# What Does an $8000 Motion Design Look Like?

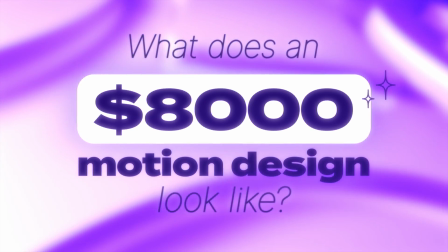(0:00)
What does an $8,000 motion design look like? Hi, I'm Adam Bennett, this is The Video Shot.
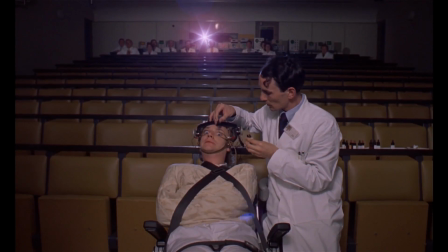(0:04)
In this tutorial I'll show you, from brief to final animation. If you've already watched the previous tutorial in this series, you know what to expect.
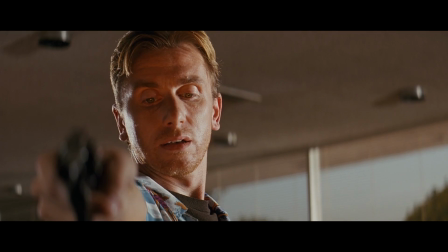(0:11)
This will be a case study of an actual paid job I did recently.
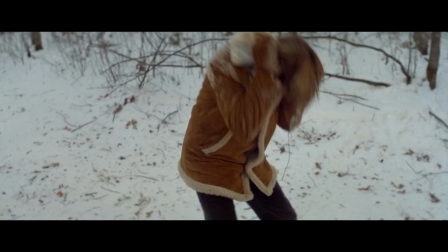(0:14)
As well as looking at the final animation, I'll talk in excruciating detail about my creative approach, fixed budget vs day rate,
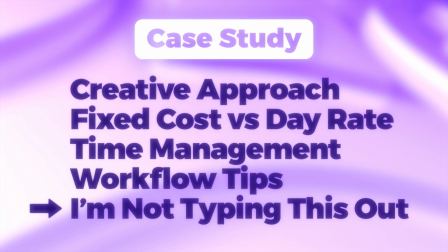(0:20)
time management, general workflow tips, and one thing I think you should focus on above everything else when working direct to client.
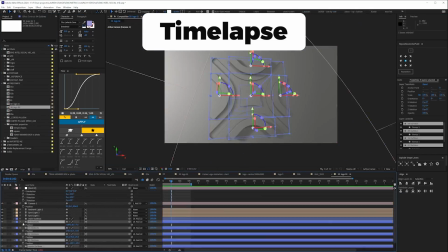(0:26)
My process probably isn't unusual and it's definitely not interesting,
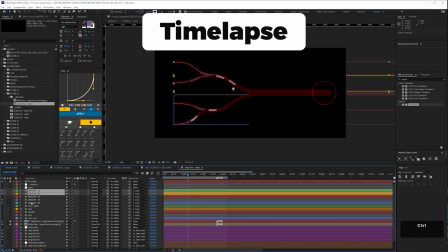(0:30)
but hopefully it's helpful for those of you who want to know how to price yourself or wonder how professional motion designers tackle work like this.
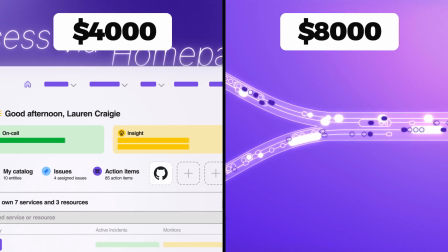(0:36)
I guess we'll also compare the difference between a $4,000 and $8,000 animation, at least when I do them.
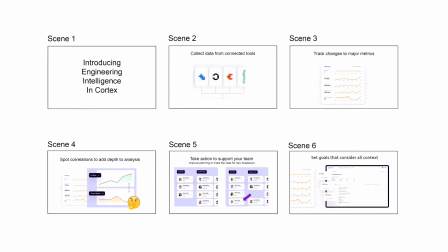(0:41)
Okay, let's get started. This was the brief. The deadline gave me just over two weeks to get it done.
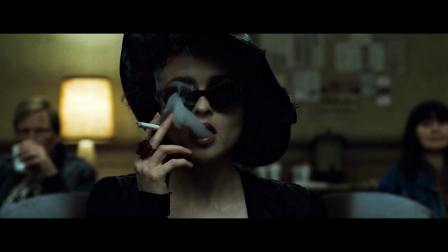(0:46)
As per the previous video, the target audience was users of the app, and again Lauren, the client, wanted a UI animation showcasing a new feature.
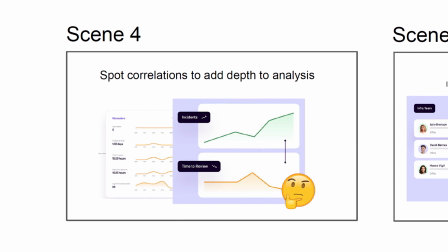(0:54)
So the main look was pretty much set from the beginning. I could simplify certain screens, but this was never going to have a beautiful, ethereal, abstract look.
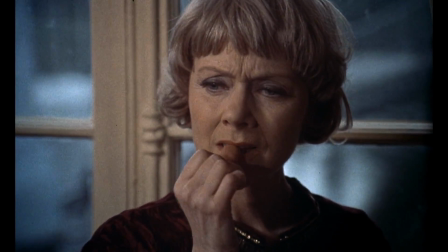(1:02)
It needed to be clearly recognisable as the app. You might be thinking, how can you justify charging $8,000 for animating something so simple?
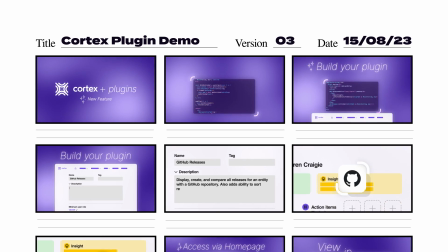(1:09)
Well, I would agree with you, except for one thing. For the previous video, I charged a day rate of $1,000 a day for four days.
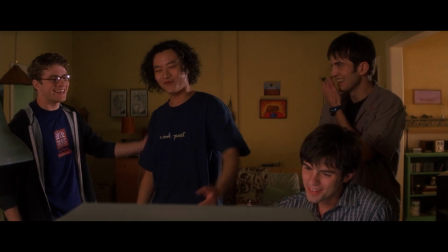(1:16)
This time I worked at a fixed cost, mainly because Lauren showed me a video done by someone else for Cortex, and that had cost $7,000, so there was a precedent for the budget.
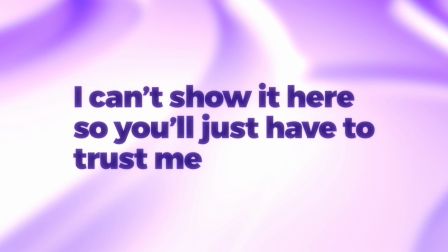(1:24)
It was very similar to what I ended up producing in terms of production value. Lauren wanted something similar.
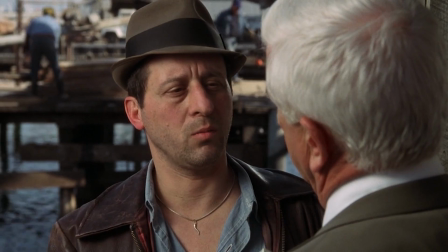(1:29)
I wanted to do something better because I'm a competitive bitch. We agreed on a fixed cost of $7,000 to $8,000 which ended up being, well, you know how much.
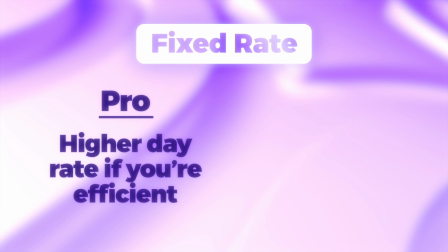(1:38)
One of the benefits of a fixed budget is that if you're efficient it can work out the equivalent of a high day rate.
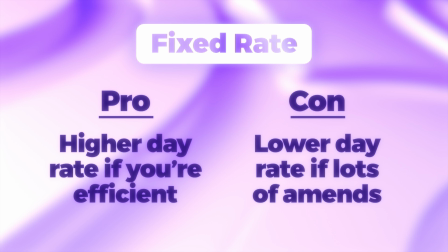(1:43)
The obvious downside is that if there's lots of amends you might end up with a lower rate. In this case I wasn't worried about that.
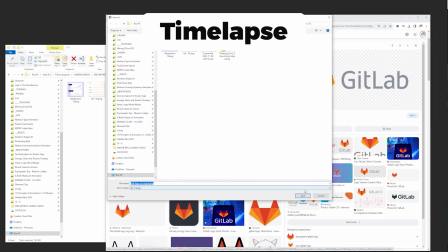(1:48)
My priority was, well we'll come back to that at the end but I'd argue it's the most important thing you should focus on when you work direct to client.
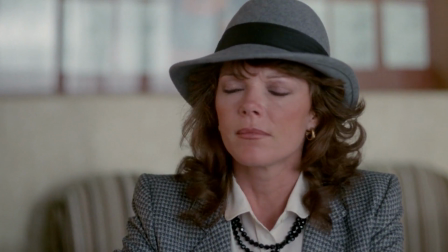(1:57)
Here's the storyboard that I came up with. There's a link below if you want to download it. I wouldn't even call it a storyboard really, more like annotated style frames.
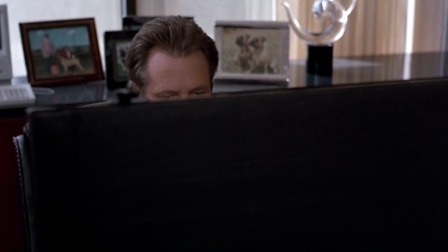(2:04)
For God's sake don't present something like this to a client. I only get away with shit like this because we're friends and she pretty much trusts me.
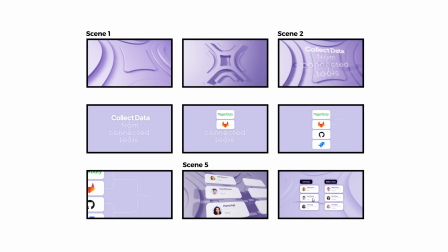(2:11)
This is a shockingly bad example of how to present a clear well-designed concept. I'm not a good designer and past projects where I've outsourced the design they always look better.
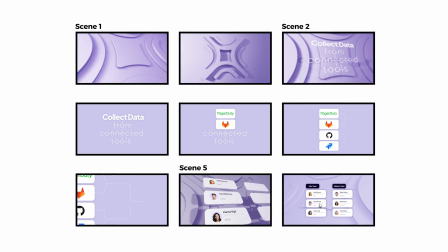(2:20)
That's something I'd suggest if you're the same, outsource the design and maybe try to improve your design skills.
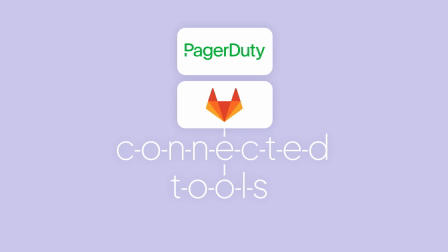(2:25)
I am. These frames very much represent a work in progress, a glimpse of what I had in mind and I've pointed out how sketchy the design is in the document.
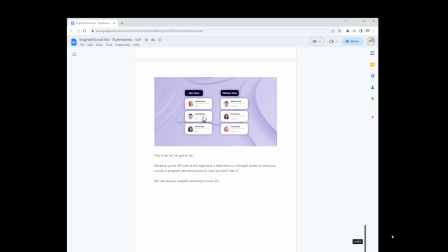(2:33)
I'm sure you don't need me to tell you, but don't send something this slapdash especially to a new client.
Is this some f***ing joke?
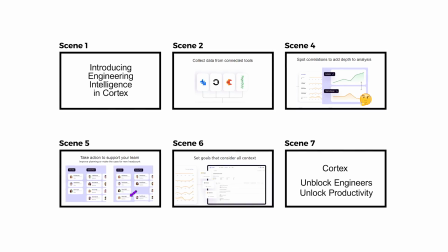(2:39)
So let's ignore the presentation, I will talk briefly about what I had in mind. Since the main section of the animation was, I'm not going to say boring, but the look was pretty much set.
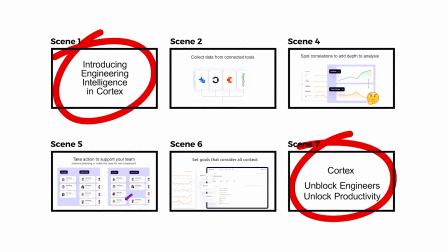(2:47)
I wanted to start and end on strong visuals, a bit like how we approach our showreels.
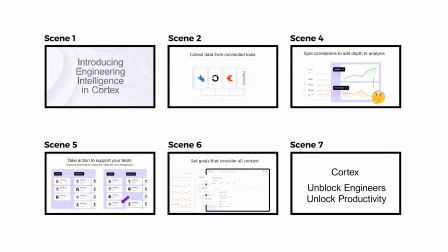(2:52)
I talked about that in my previous video as well, hopefully I can come up with an arresting start to grab people's attention.
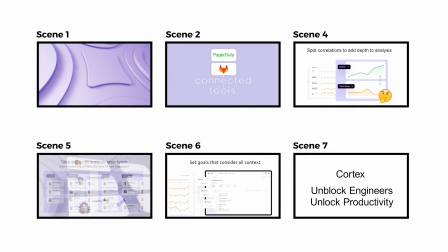(2:57)
Then make the middle section zip along as nicely as it can, keep the whole thing pacey and slick and end on a nice visual.
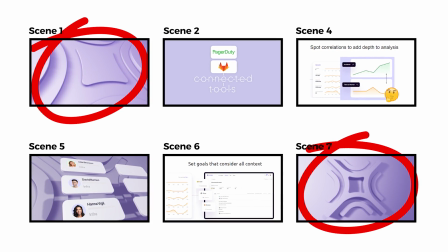(3:03)
And this was the most open part of the brief in terms of creative input, since there were no visuals for this scene.
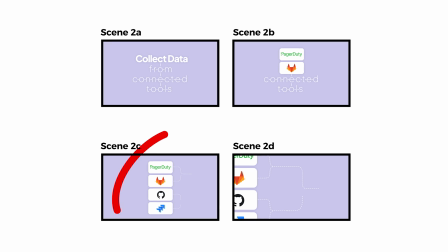(3:09)
The only other part which had scope to move away from the fixed UI look with Scene 2, where data is collected from these connected tools and feeds into the results page of Scene 3.
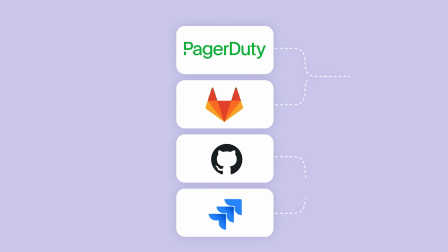(3:18)
Data has never been represented visually in the field of motion graphics, so I was looking forward to setting a trend.
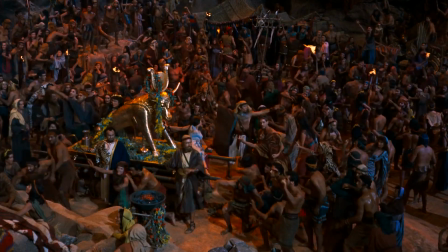(3:22)
I was confident that my concept would be used as a style bible by all the major motion design studios moving forward.
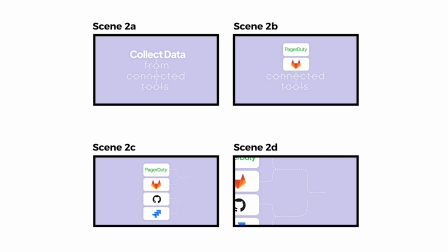(3:28)
This also seemed a good opportunity to incorporate the text organically into the visuals of the animation and underline the message.
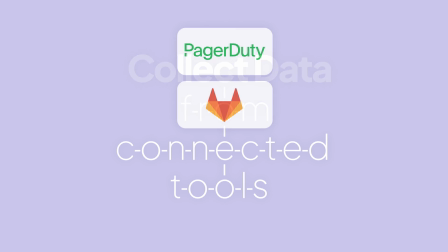(3:34)
So in this case, having the letters connected and then having these characters become the tool icons.
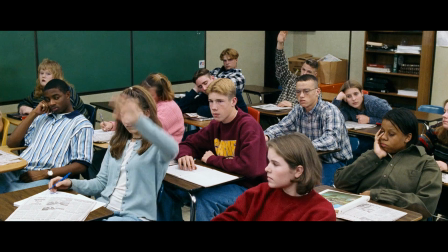(3:39)
Sometimes with these kinds of animations it can feel as if the on-screen text is competing with other design elements for your attention.
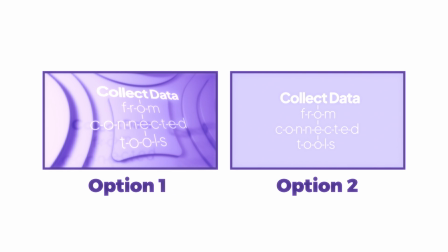(3:45)
I hadn't decided on the overall look yet, so I presented a couple of options for this to Lauren to get her feedback.
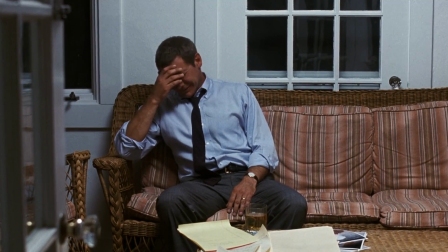(3:50)
She liked the idea, although, as you'll see later, it didn't quite work out. I talked before about establishing how a client likes to work.
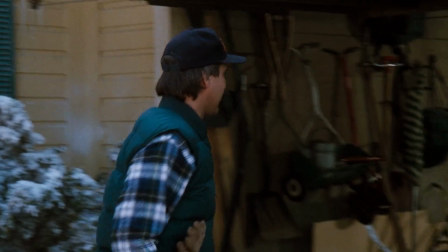(3:58)
With the previous animation the brief was quite hard to unpack, so there was quite a bit of back and forth, figuring it out, mainly over Zoom.
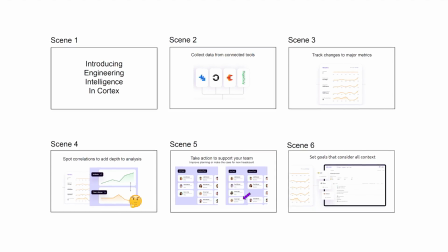(4:04)
This time the brief was much clearer.